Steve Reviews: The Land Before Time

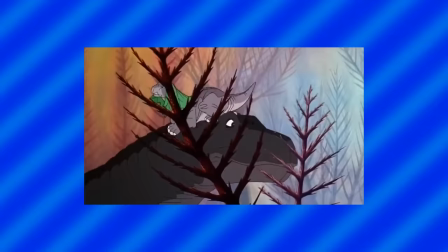Also seems like a good time to point out that the film's characters will often refer to names and objects with characteristic nicknames,
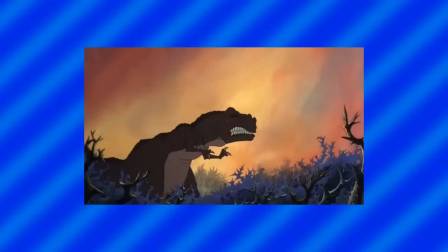such as long necks, three horns, sharp teeth, and the bright circle.
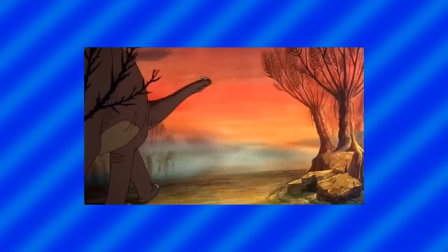Which I find to be pretty creative, and helps us get an idea of the world's perception through the eyes of the dinosaurs.
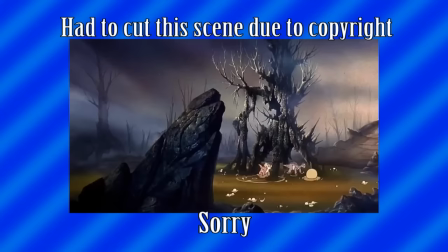Despite what their parents told them about playing with other dinosaurs, Littlefoot and Sarah bump into each other and begin playing in some bubbly goo. All seems fine and good, until
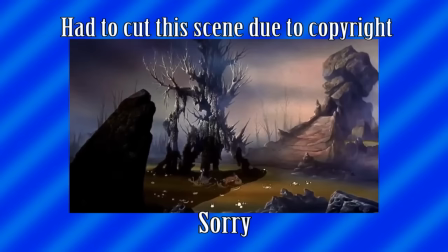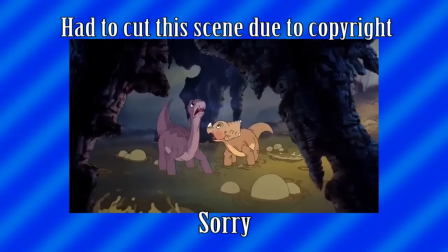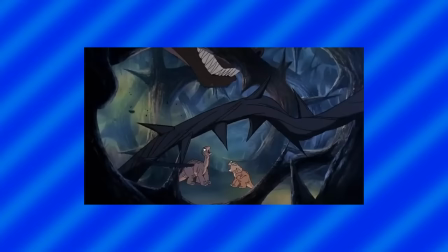Sharkin!
This
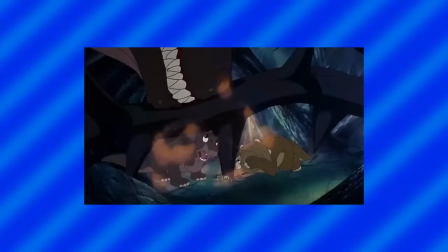This actually leads to a pretty tense scene with Littlefoot and Sarah trying to hide from the Sharptooth.
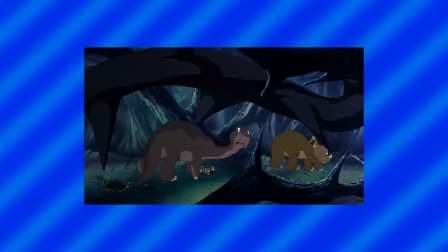But funny enough, this chase scene was actually cut down in production as producers thought some of the chase scenes would be deemed too scary for kids.
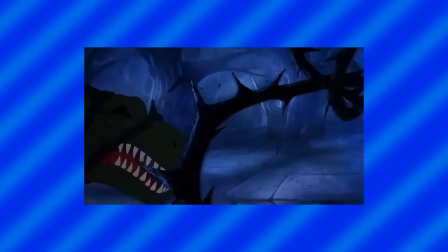And you can actually kind of see that cutting in the final film.
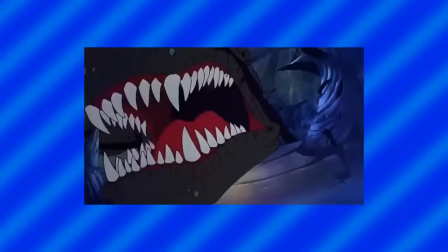There's one key moment in the chase scene where the Sharptooth loses one of his eyes due to a thorn branch snapping into it.
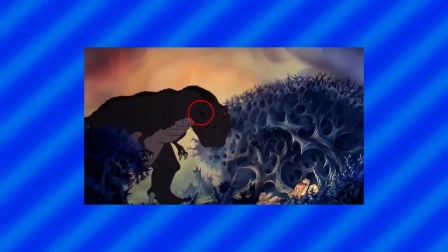But if we look back at the chase scene, we actually see him already with the injured eye before the branch struck him,
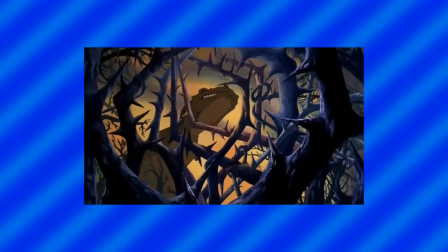indicating that certain moments were swapped around in order to fit with this new cut.
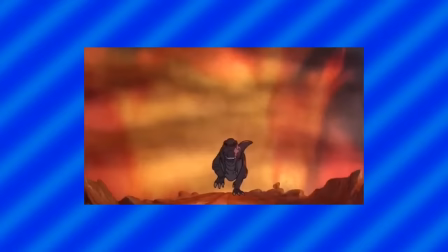But it does make me wonder what parts were cut for being too scary,
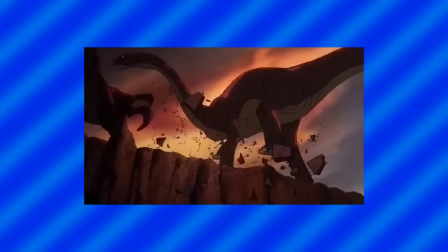as the fight scene that follows between Littlefoot's mother and the Sharptooth has some interesting and intense moments,
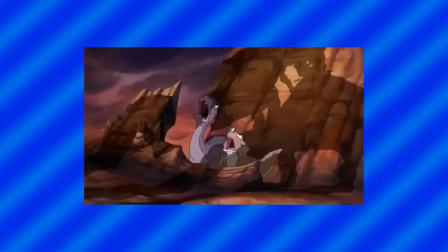like when the Sharptooth leaps through the air onto Littlefoot's mother's back and is visibly seen ripping a chunk of her flesh out.
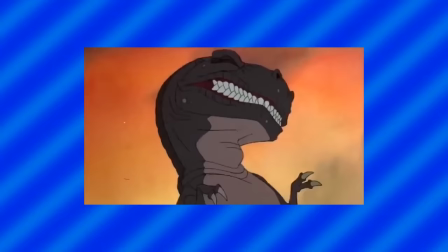Jesus. But in all seriousness, this fight scene is one of the highlights of the movie.
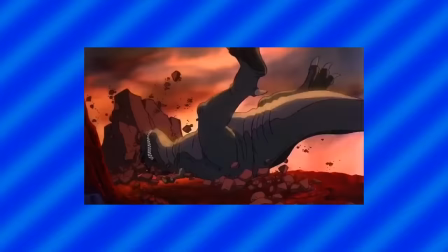The music, the animation, the lighting, it's just awesome.
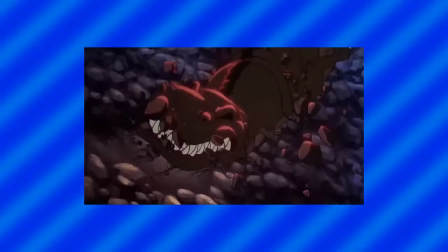Littlefoot's mother eventually manages to best the Sharptooth,
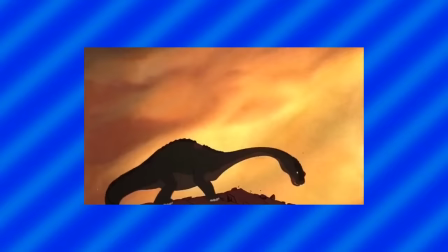but they're not out of the woods yet as a violent earthshake, yep, they call it an earthshake, strikes the land,
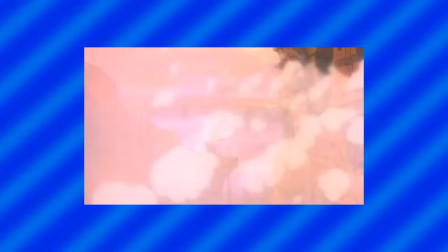causing it to split, leading to families like Sarah's being divided. Other families like Littlefoot's, however, get divided in a different way,
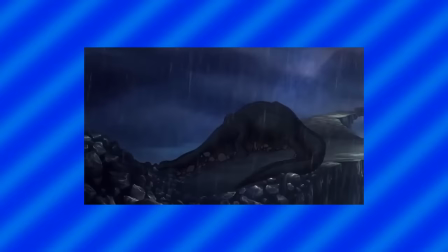leading to one of the saddest scenes I find in any kids movie, the death of Littlefoot's mother.
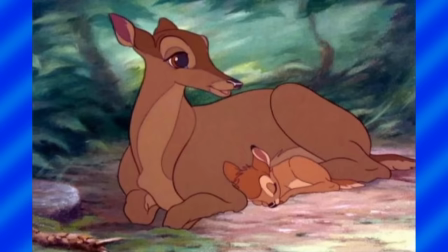Now, I said this in my old review, and I'm going to say it again in this review. I think the death of Littlefoot's mum is more emotional than the other famous character deaths,
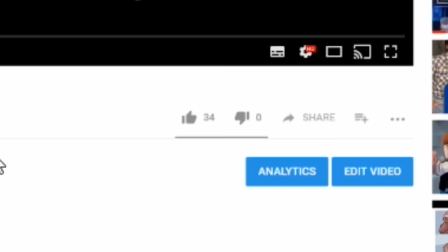such as Bambi's mum and Mufasa from The Lion King. Whoa, let me explain.
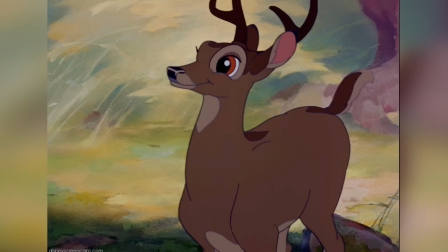Although the deaths themselves could be argued as equally impactful, it's the aftermath which I think gives The Land Before Time the edge. After Bambi's mum dies, we cut to years ahead where everything is bright and jolly and we see Bambi all grown up and fine.
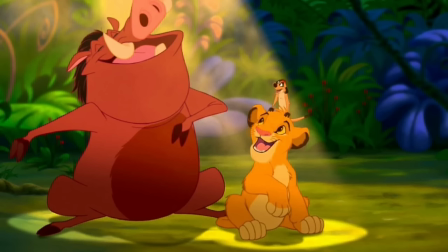In The Lion King, Simba almost immediately meets Timon and Pumbaa, where we get an uplifting song of Hakuna Matata, where we see Simba growing up in a paradise.
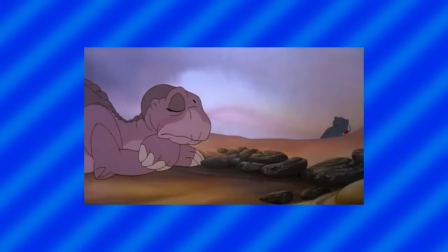In The Land Before Time, however, we don't get that immediate relief of happiness.
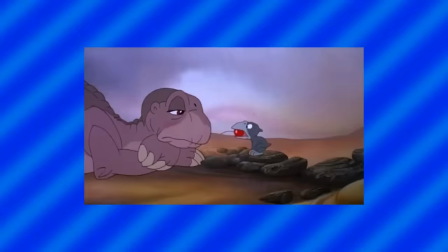Littlefoot is all alone in this harsh world, and spends the next couple of scenes moping around and mourning the loss of his mother,
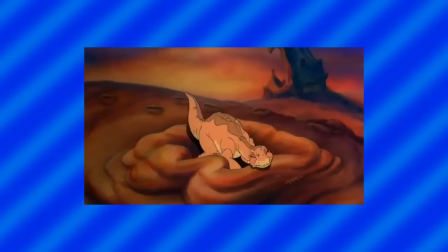mistaking his shadow for hers, walking around in her old footprints just to get her scent,
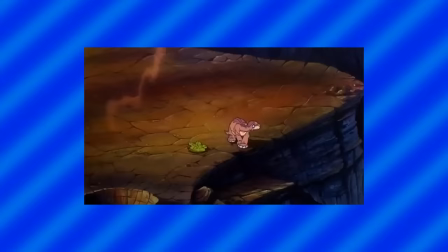even getting rejected by Sarah when he attempts to befriend her.
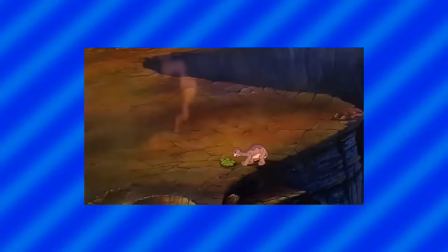This was so sad that even psychologists upon test screenings found this to be a bit too traumatic.
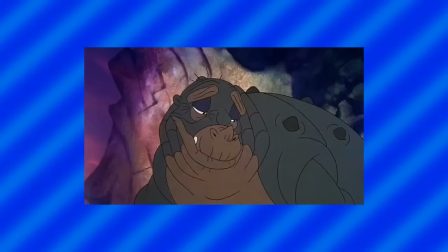So the filmmakers include an additional scene where Littlefoot receives some comfort from another dinosaur.
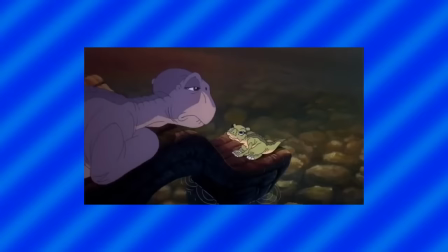But to be honest, I really don't think it helps that much at all.
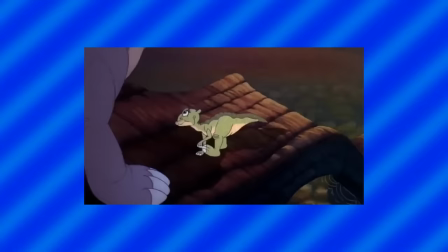It's not until Littlefoot meets Ducky that we finally begin to see some lightheartedness trickle back into the film.
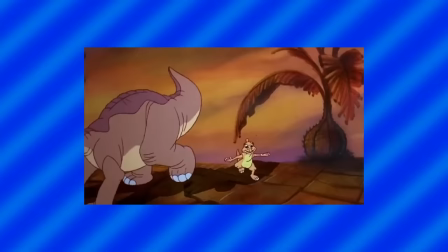Ducky is a Saurolophus, referred to in the film as a big mouth, but also a swimmer.
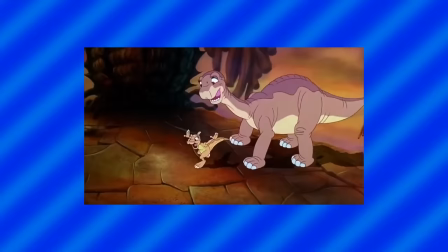Despite the terrifying world our heroes live in, Ducky has a very joyful and optimistic view on it, though she can be a little naive at times.